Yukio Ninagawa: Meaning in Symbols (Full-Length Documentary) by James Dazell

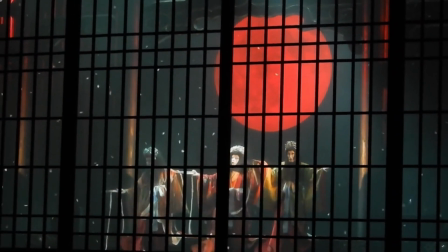1511s
Effectively, they were serving a similar function as an ancient Greek chorus, without the verbal commentary, song,
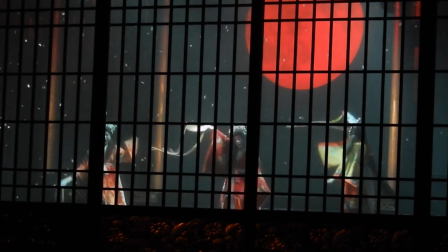1516s
and dance. but by providing observation and reactions constantly present throughout the performance,
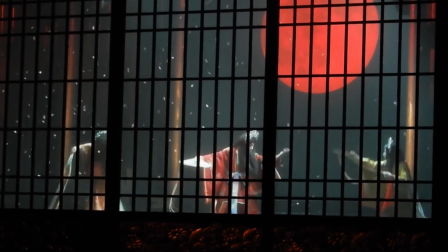1523s
they were providing an objective view of the character's own subjective experiences.
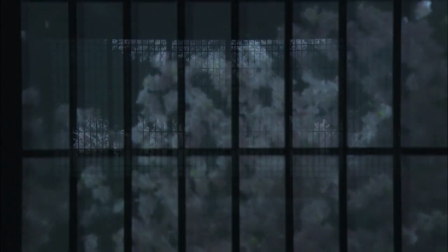1528s
Ninagawa's Butsudan Macbeth featured cherry blossoms falling onto the stage.
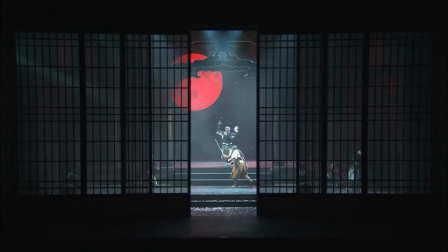1533s
The scene in the play between Malcolm and Macduff is set in a castle filled with gigantic bronze statuary.
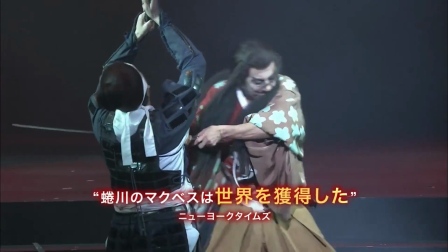1539s
Banquo's murder, normally played in gloom,
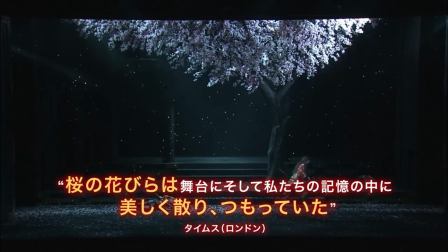1542s
here takes place against a background of cascading cherry blossoms, which becomes one of the production's visual motifs.
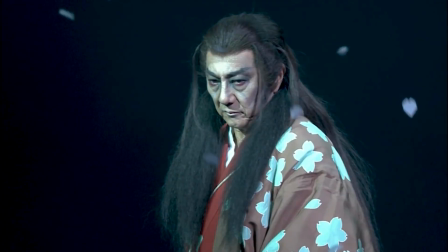1548s
In this Ninagawa Macbeth, cherry blossoms would have a special meaning. Cherry blossoms symbolize transience, the ephemeral nature of life.
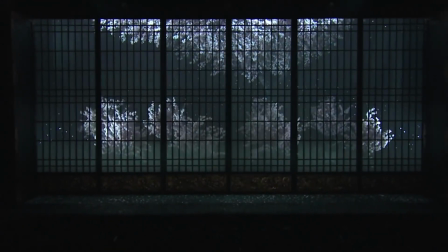1557s
Within this, cherry blossoms are related to death, in particular the dying young, especially those by suicide.
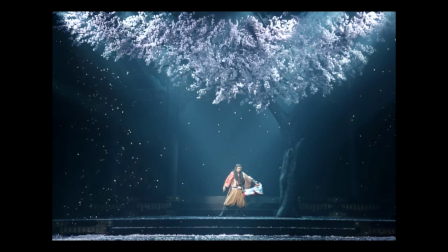1563s
When cherry blossoms fall in Ninagawa's production, it is at precise moments when Macbeth is realizing his ambition,
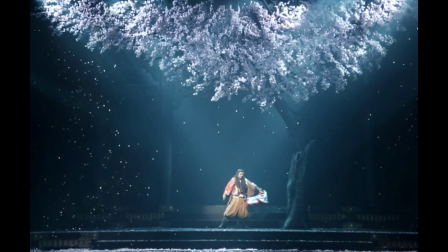1570s
foreshadowing to the audience the impermanence and futility of his ambition. They were a perfect metaphor of his rise to power.
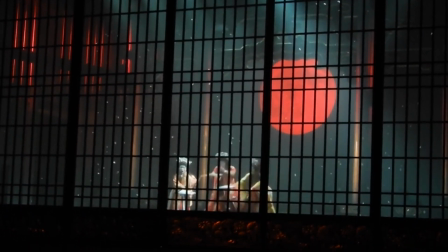1577s
In many ways, the theme of futility of permanence and ambitions of power are strikingly more sharply delivered
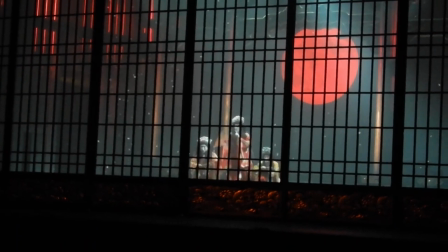1583s
under such rich and meaningful visual motifs that are deeply tied to a culture's traditional worldview.
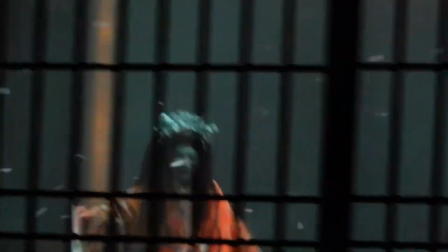1590s
Mono no Aware doesn't have a direct equivalent in English to describe that sensation of sentimentality,
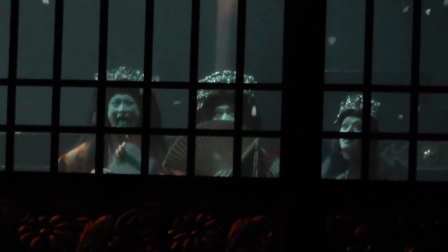1597s
melancholy, acceptance, and futility experienced simultaneously.
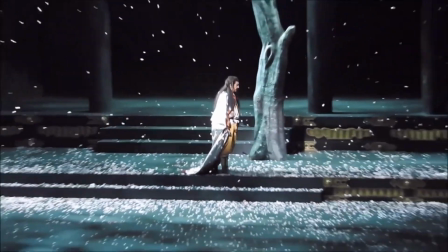1602s
It's not exactly an existential disposition, because it's far too agreeable with life's nature to be described as such.
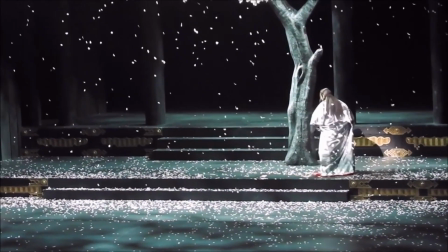1609s
In essence, to understand that disposition is to understand deep themes of the play.
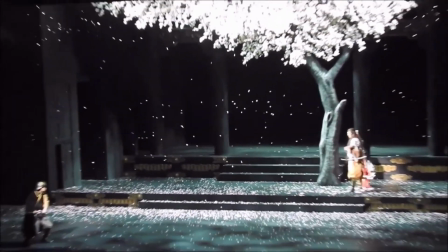1615s
The stimulation of the choice of spectacle of cherry blossoms directly encourages the audience to hold that particular disposition,
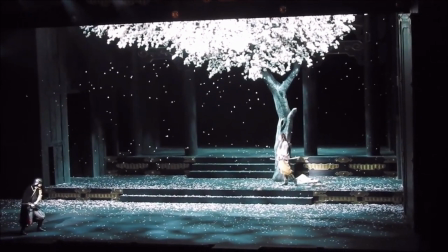1623s
which cannot be directly translated linguistically, to contemplate both mortality and ambitions of power.
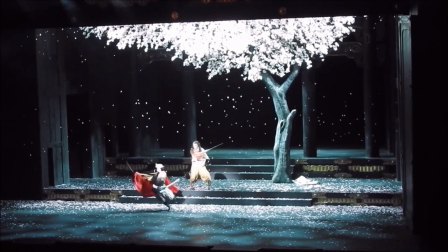1630s
Ninagawa used falling objects such as cherry blossoms or sand or rocks throughout productions of his career as
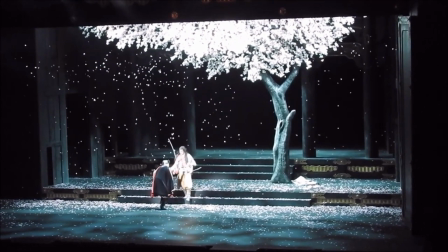1637s
a means of activating visual space and allowing the audience to remain present in the immediacy of the theatre.
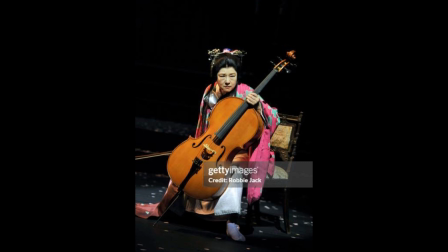1644s
Ninagawa adds complexity to Lady Macbeth, which even Kurosawa might have left more one-dimensionally.
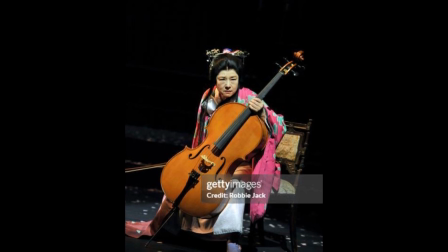1650s
Here Ninagawa has Lady Macbeth playing the cello and presents her as a person of sensitivity and grace,
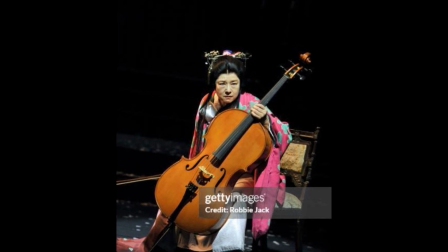1656s
which is corrupted and destroyed by her own desires for ambitions.
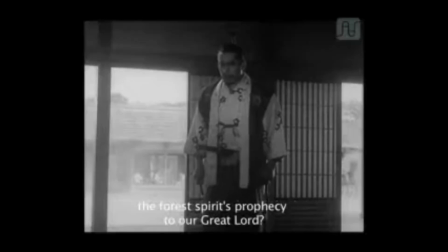1660s
This subverts the Lady Macbeth that is so often one-dimensionally manipulative, which often leaves the audience wondering how Macbeth, whose character is full of such rage and ambition, would love such a person.
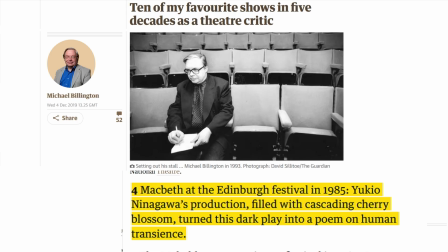1673s
The British theatre critic Michael Billington, who greatly admired the production, referred to its lead lord and lady as, if not fallen angels, then ruined titans.
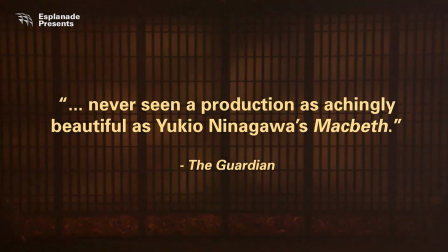1684s
What's more, Ninagawa transferred the play from a Catholic metaphysical view to an earthly Buddhist play,
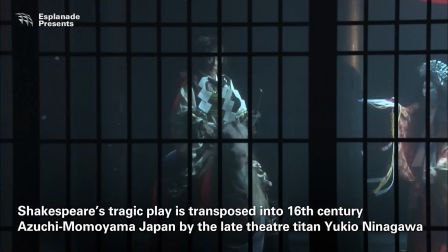1691s
as the religious observer of the actions. It must be also noted that Shakespeare was writing at the height of the Renaissance,
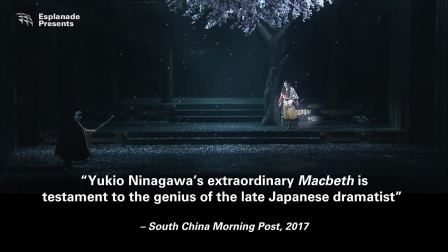1698s
when a deep study of the Roman classical writers was as much a norm as the study of the Bible,
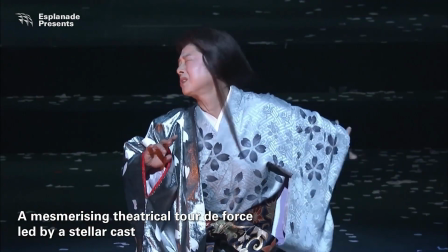1703s
and it has often been debated what Shakespeare's religion truly was,
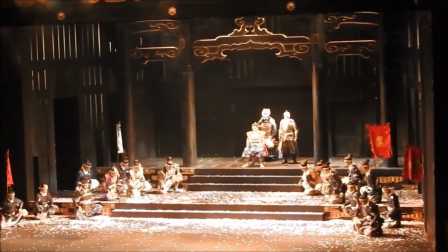1707s
debated from a modern perspective that perhaps forgets the culture and religion are often fused in a significant cultural epoch.
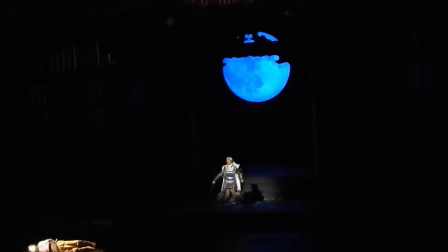1715s
While Shakespeare's works have an undoubtedly Catholic cosmological spirituality,
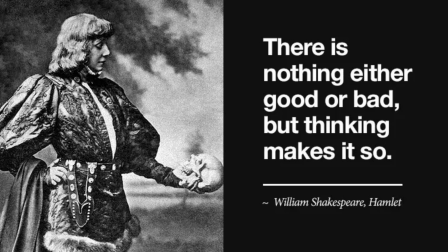1720s
meanwhile, there is indeed a kind of Roman Stoicism within the disposition of his characters and the work they inhabit. Such Roman Stoicism isn't so incompatible with traditional Japanese cultural attitudes.
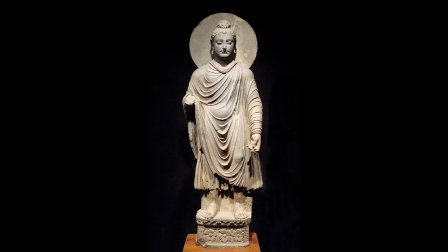1734s
Consider the key philosophical attitudes of ancient Rome. Each of Stoicism, Epicureanism, and Humanism have many crossovers with Buddhism.
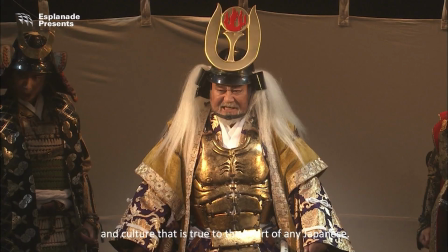1744s
Therefore, I think Shakespeare is adeptly handled in the Japanese compared to the Protestant modern West.